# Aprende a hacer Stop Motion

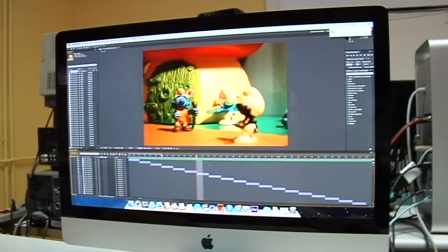(4:04)
Las decisiones que tomemos en este momento son importantes, ya que dependiendo del tiempo que veamos cada imagen, vamos a tener un resultado final u otro.
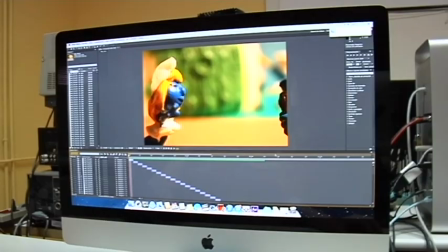(4:15)
Cuanto más rápido corran las imágenes, más sensación de continuidad vamos a tener,
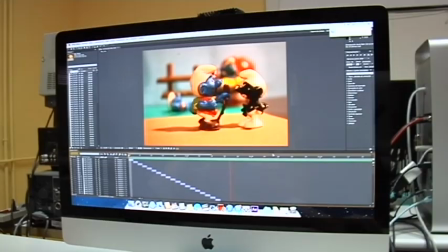(4:20)
y cuanto más lentas corran las imágenes, los movimientos van a ser más entrecortados.
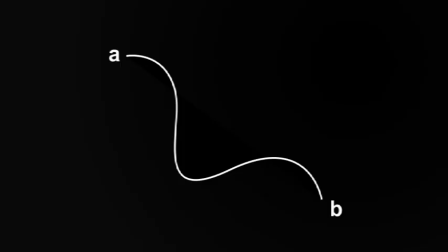(4:26)
Si queremos ir de un punto A a un punto B en 2 segundos, dependiendo de los frames por segundo que tenemos pensados, el movimiento que hay entre cada foto debe ser distinto.
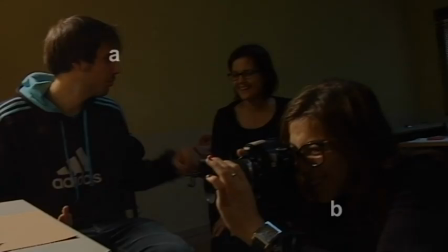(4:37)
Esto quiere decir que si fotografiamos pensando en unos determinados frames
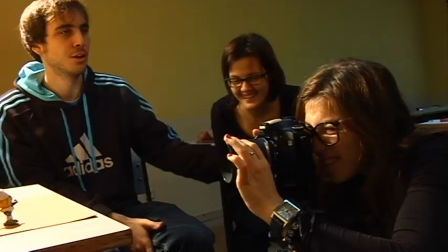(4:41)
por segundo y en montaje reducimos o aumentamos esos frames, la imagen final parecerá reducida o acelerada respectivamente.
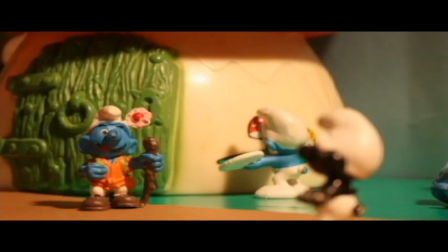(4:50)
Esta es una imagen que está montada a los frames que habíamos pensado en grabación.
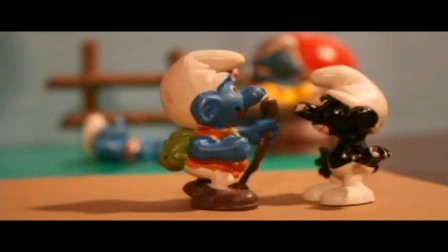(4:56)
En esta otra, hemos puesto menos frames, por lo que la velocidad de acción se reduce.
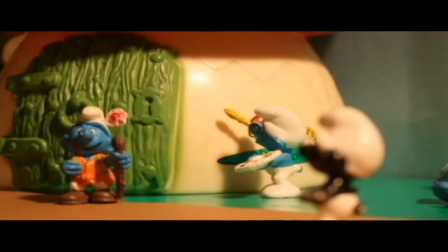(5:01)
Y en esta, sucede lo contrario. Hemos puesto más frames y la velocidad de la acción se ha acelerado.
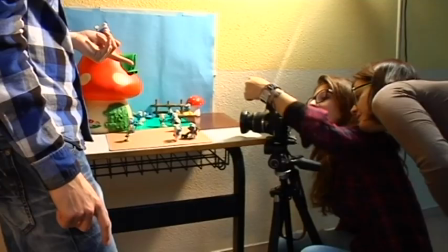(5:09)
Por eso es muy importante saber desde un primer momento a cuántos frames vamos a montar,
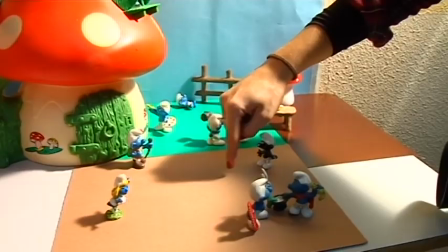(5:14)
para que al fotografiar sepamos la diferencia exacta que tiene que haber entre cada
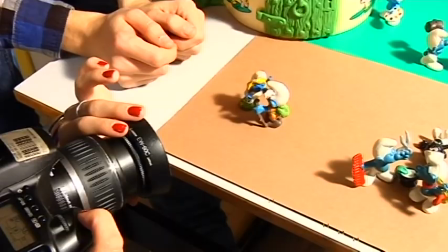(5:18)
fotografía y que así los movimientos duren justo lo que nosotros queramos.
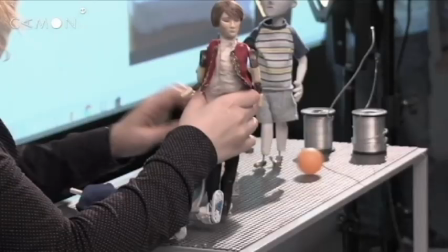(5:25)
Recuerda, solo necesitas una cámara de fotos, unos muñecos o cualquier otro material que se te ocurra y una superficie plana donde ubicar la escena.
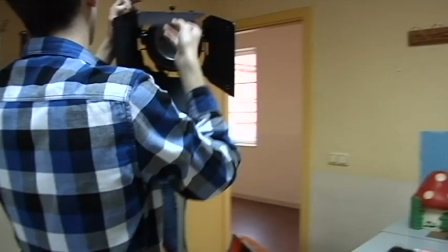(5:34)
Puedes utilizar uno o varios flexos para iluminar el set.
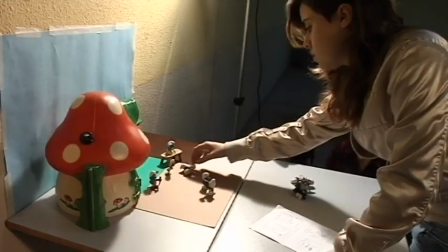(5:37)
Una vez hecho esto, haz la primera foto, mueve los personajes, toma otra foto y así sucesivamente.
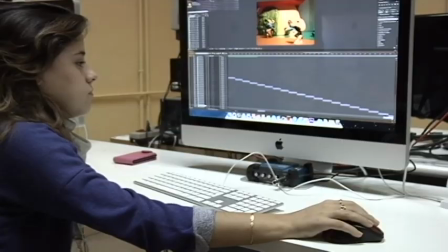(5:44)
Cuando hayas acabado, cópialas en tu ordenador y con un programa de edición, crea el vídeo final.
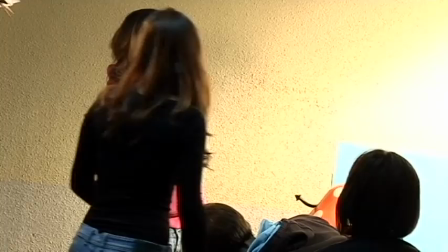(5:51)
Después, puedes subirlo a internet para que todo el mundo vea tu obra. A continuación, te mostramos el resultado de nuestro stop motion.
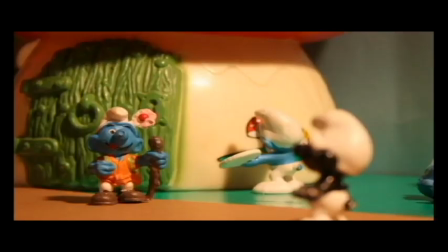(6:00)
¡Anímate y crea el tuyo!